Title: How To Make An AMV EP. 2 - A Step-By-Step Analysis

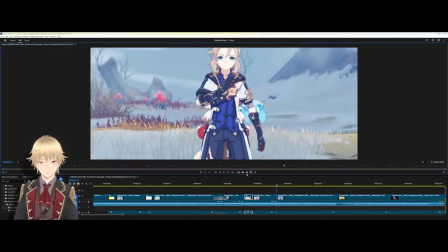(27:35)
Transition point.
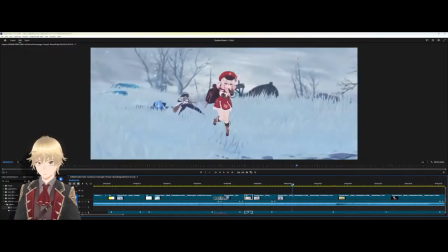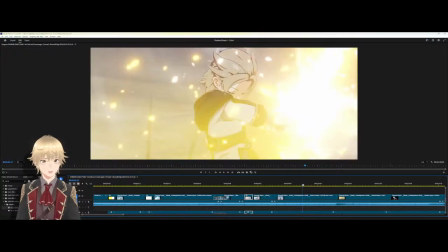(27:42)
We'll keep that one due to its natural transition.
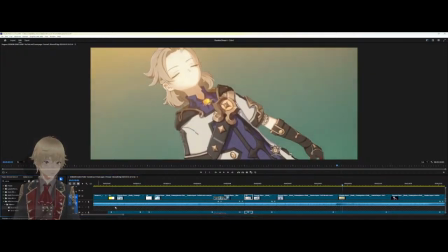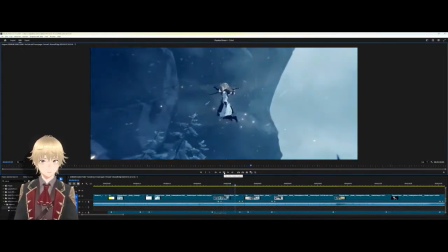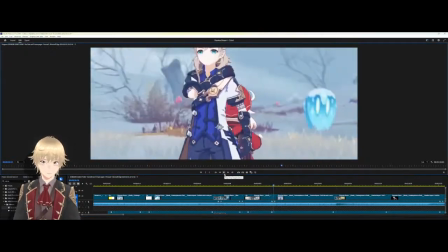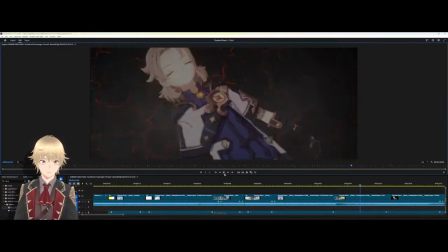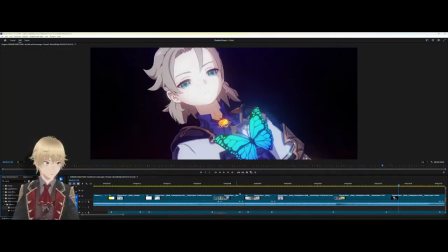(28:43)
Now, a dip to black there could be useful, because it is a bit sudden.
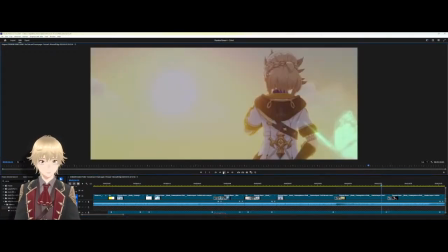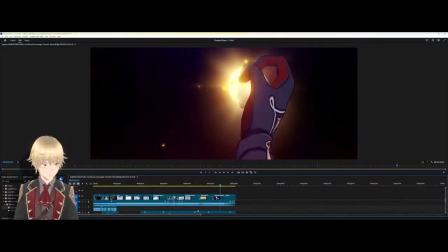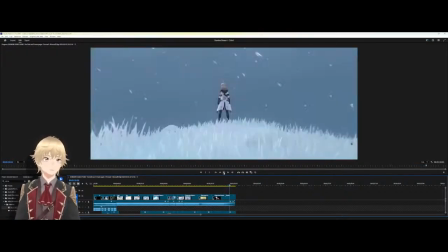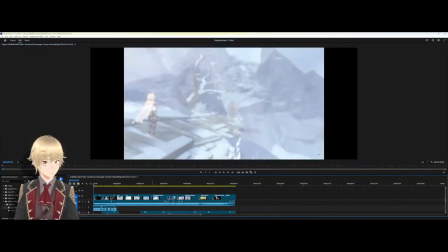(29:05)
And one other thing I like to experiment with in my videos is the use of Luma key. Now, Luma key works on accentuating the, how do I put this?
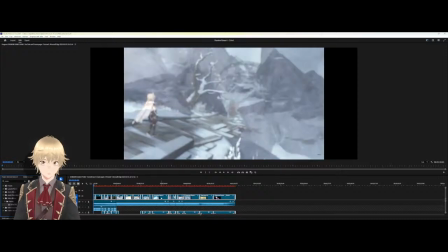(29:16)
Accentuates the colors and kind of darkens the overall image. As you saw, it just got a lot darker there. This is more of a darker tone with the initial cut and context of the quote that we're using. So let's see what we think when we add Luma key to this video.
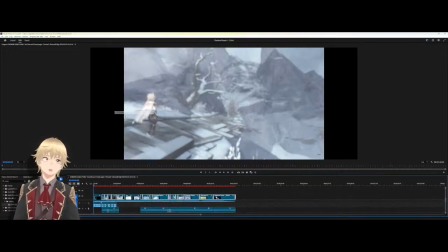(29:35)
Also, let's go ahead and you don't need to do this, but it's nice to declutter your space when possible. Go ahead and get rid of that because it's completely unnecessary.
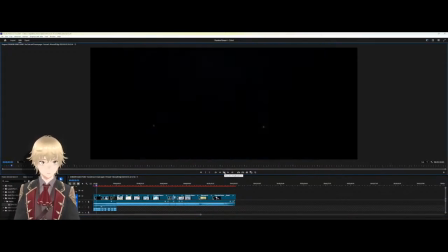(29:45) You and I are alike, both composed of a substance that has yet to be fully defined.
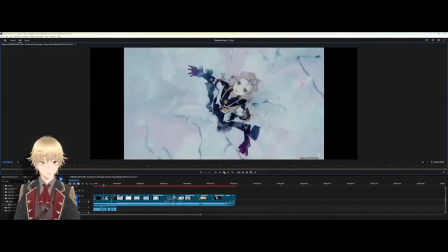(29:50) If, one day, I lose control,
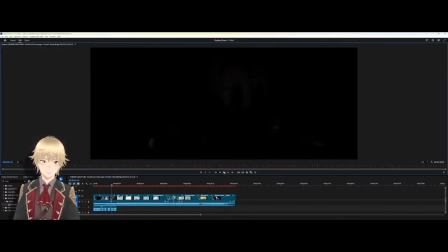(29:54) destroy Mondstadt, destroy everything, can I rely on you to stop?
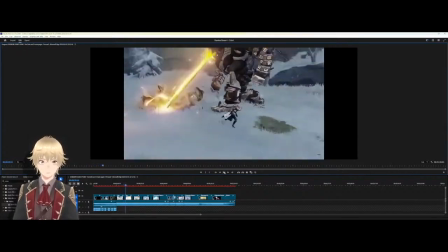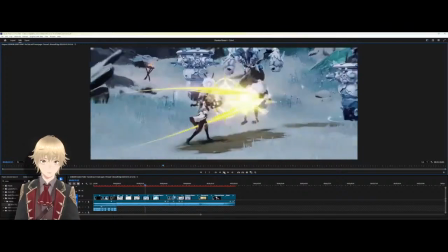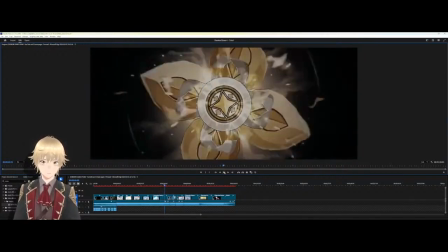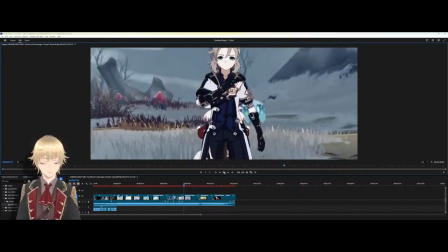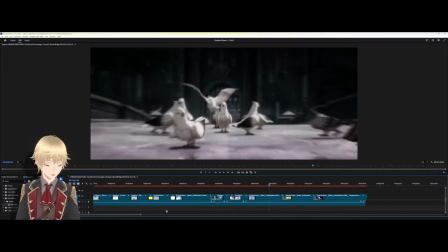(30:50)
I do think that the darker tone kind of adds to the story of what this clip is, what this edit is trying to tell.
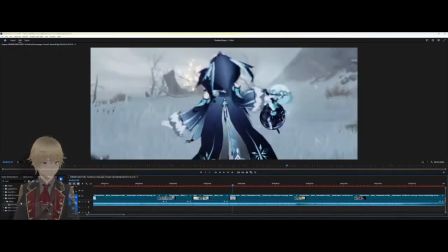(30:57)
I still don't like this. It feels just too sudden, so we need to figure out some way to make that better. What video transitions do we have? Iris? No, Iris isn't going to do it. Immersive video. What kind of chroma leaks could we work with?
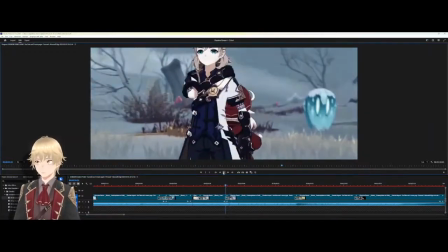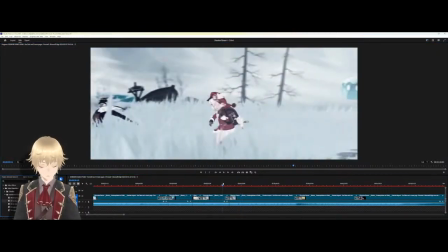(31:19)
Not horrible. We'll keep it on the down. That didn't do anything.
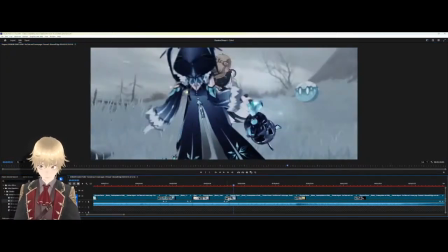(31:29)
Yeah, that did nothing at all. So gradient doing nothing there. What about an iris swipe?